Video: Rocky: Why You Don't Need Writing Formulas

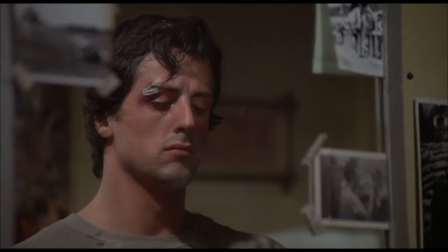(0:01)
Every day, I truly miss that character so much, I tell you, sometimes I could just cry. Because I'll never have a voice like that again, where I can just speak whatever I feel in my heart. That's the one thing I'll always cherish about that character. Because if I say it, you won't believe it. But when Rocky said it, it was the truth. Why is Rocky so inspirational?
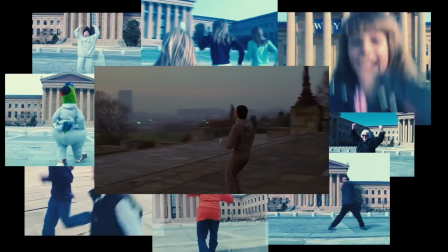(0:31)
Like millions of other people, these movies and this character have inspired me for years.
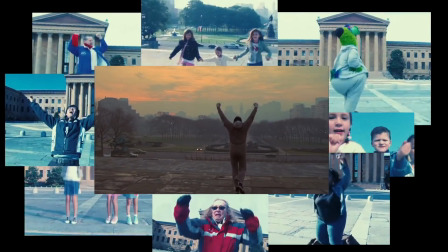(0:36)
The films are like adrenaline shots of motivation. It is my favorite movie.
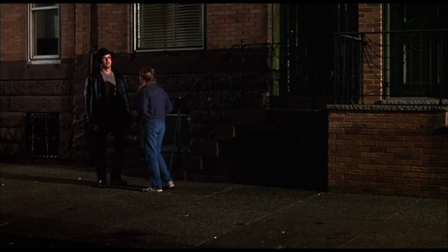(0:40)
And it's not just because Rocky has a lovable accent or because he gives great speeches.
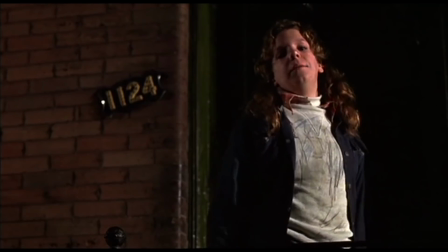(0:45)
A different character saying the same lines might come off as preachy and we'd be like, Screw you, creepo!
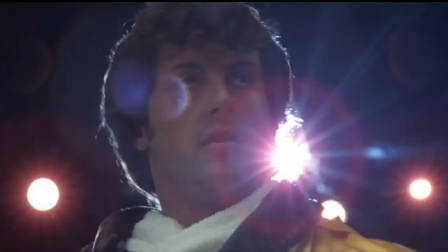(0:50)
But with Rocky, we lower our defenses. We trust him.
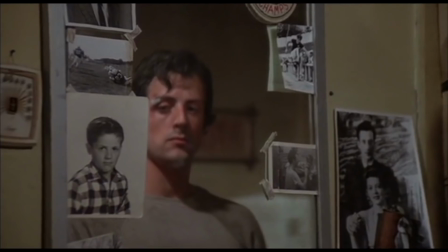(0:54)
And I think the reason for that, the reason we root for him, is that maybe more than any other fictional character I've ever seen,
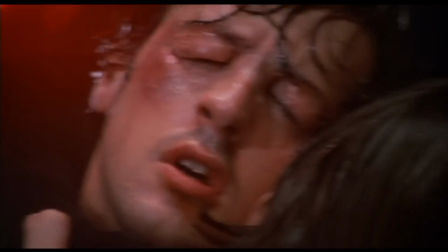(1:00)
we see ourselves in him while at the same time seeing who we wish we could be.
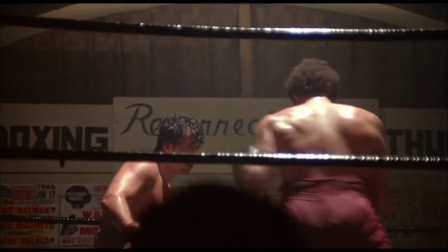(1:05)
I think one of the ways the original film accomplished this was by taking its time to lock in our empathy for the character.
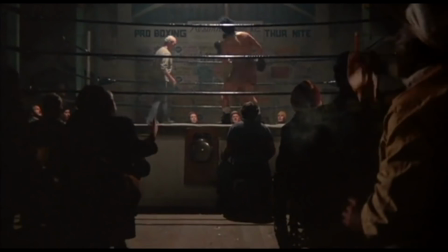(1:12)
Here's a question. When should a story start? And I mean really start. Not just what the first scene should be, But when should the events of the story go into hyperspace?
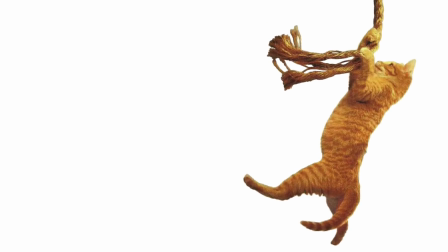(1:23)
If you've read Blake Snyder's infamous guide to screenwriting, Save the Cat, you probably answer definitively, page 12.
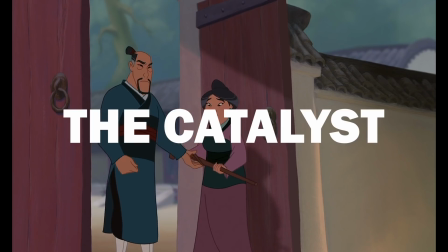(1:31)
Snyder calls this moment the catalyst. You can also call it the inciting incident.
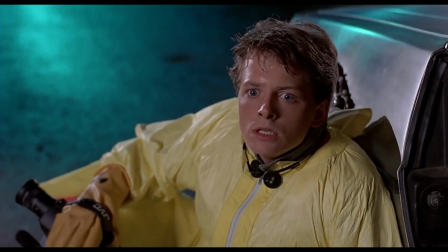(1:35)
It's when something happens that launches the character into action. We've had a glimpse of their normal life and then BAM!
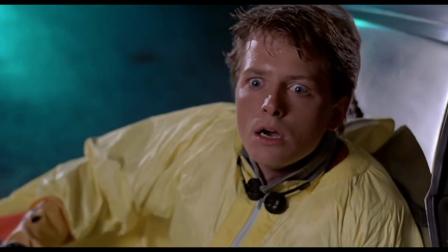(1:42)
Something happens and they have to answer the call. That book,
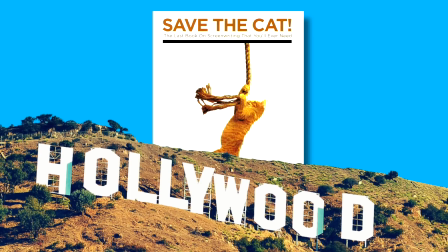(1:45)
published in 2005 has had wide-reaching influence in Hollywood because it provided a page-by-page formula for writing movies.
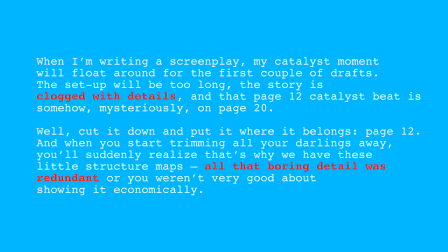(1:54)
Snyder argues that we should cut out redundant details that clog up the story so that we can get the catalyst moment to page 12.
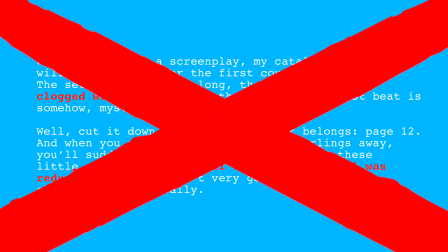(2:02)
Well, that is total nonsense. Here's the catalyst moment in Rocky.
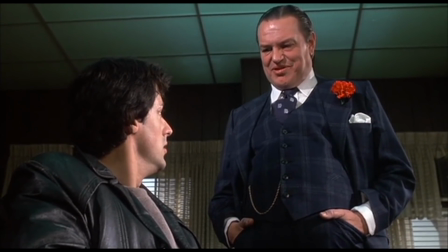(2:07) You'd be interested in fighting Apollo Creed for the World Heavyweight Championship?
That happens on page 55 in the script.
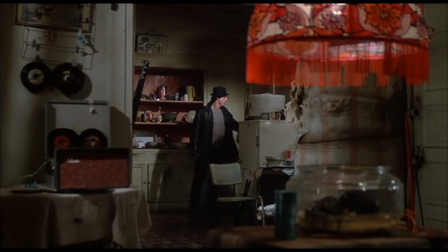(2:15)
For nearly a full hour before this moment, the film is dedicated to one thing, making you care about the characters.
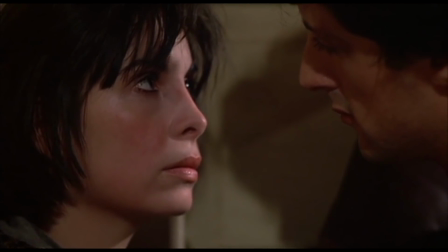(2:22)
I've talked about how to create empathy for a character on this channel before,
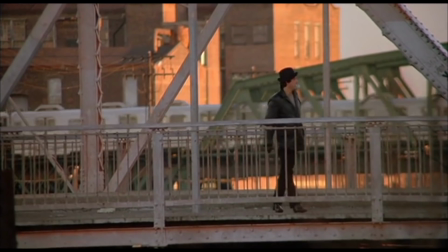(2:25)
but Rocky really demonstrates how making an empathetic character isn't just about checking some box once and then moving on with the plot.
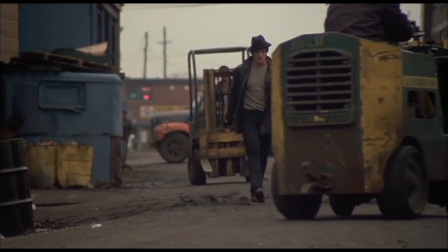(2:32)
It's a constant process. In that first hour, we are repeatedly shown how poor, alienated and alone Rocky is.
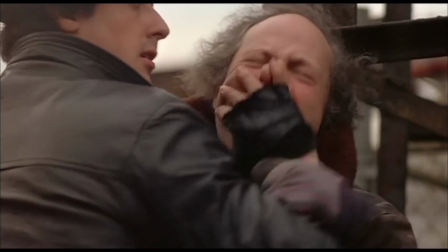(2:40)
We see his rundown apartment, the fact that he works as an enforcer in addition to being a boxer,
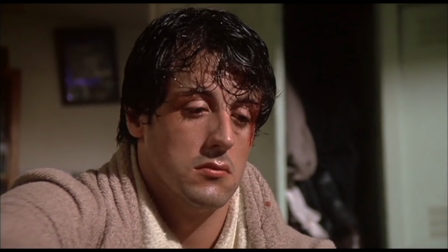(2:45)
that he regularly gets stiffed by fight organizers for his winnings, and that he tried to haggle a guy for two bucks.
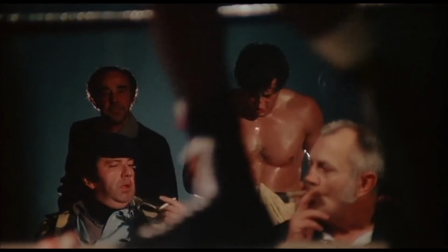(2:50)
We know how washed up and alienated he feels because literally everyone he meets insults him.
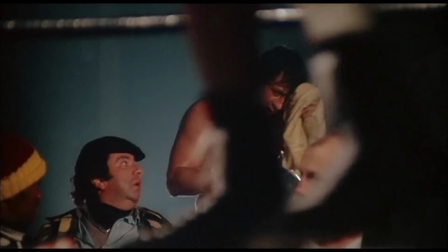(2:56)
Someone calls him a bum in the first scene,
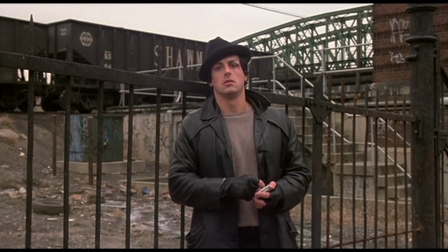(2:59)
Adrian's boss is dismissive of him, Gazzo's driver calls him ugly, Mickey says he's washed up.
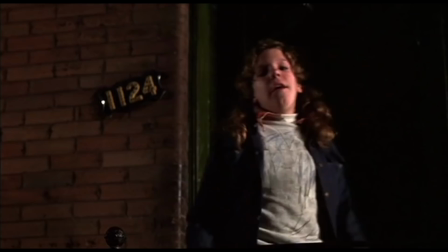(3:08)
A younger boxer taunts him. The girl he walks home says, Screw you, creepo!
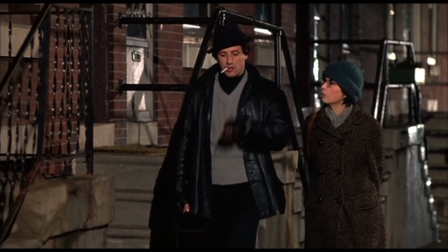(3:15)
The only person who doesn't insult him is Adrian.
I don't think you're bummed. Well, I'm at least half a bum, you know.
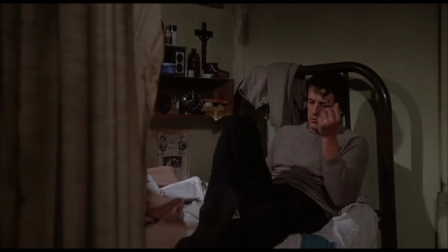(3:20)
To show how lonely he is, we don't just see him sitting alone in his apartment. We see him talking to his pets and to pictures of his family.
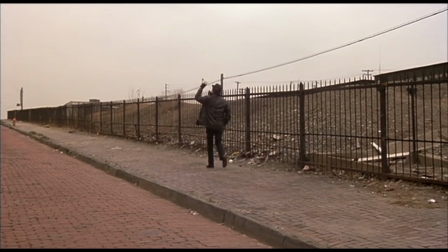(3:27)
We see him walking down cold and empty streets, sad and alone, not just once, but four times.
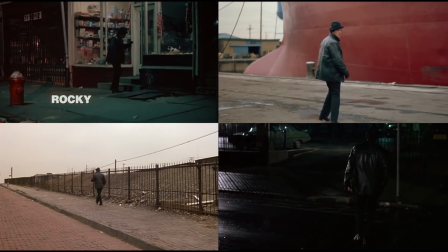(3:33)
Save the Cat says this is redundant. I'd call it effective, especially when your soundtrack is written by Bill Conti.
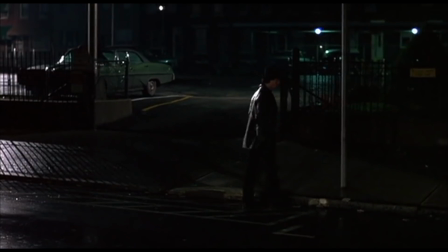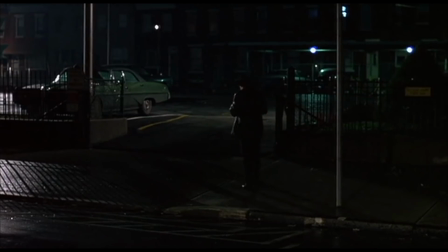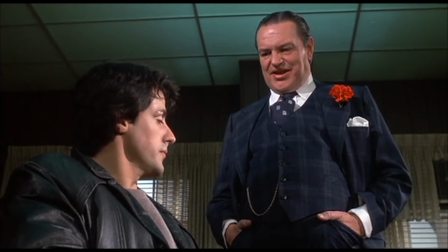(3:50)
Now, if you were to apply the formula laid out in Save the Cat to Rocky,
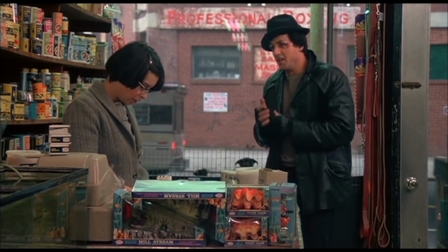(3:54)
you might end up saying that this scene is the midpoint, and that the catalyst is when Rocky talks with Adrian in the pet shop,
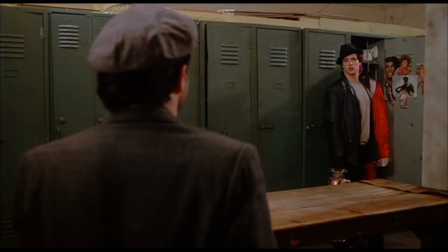(4:00)
or when he finds out he lost his locker.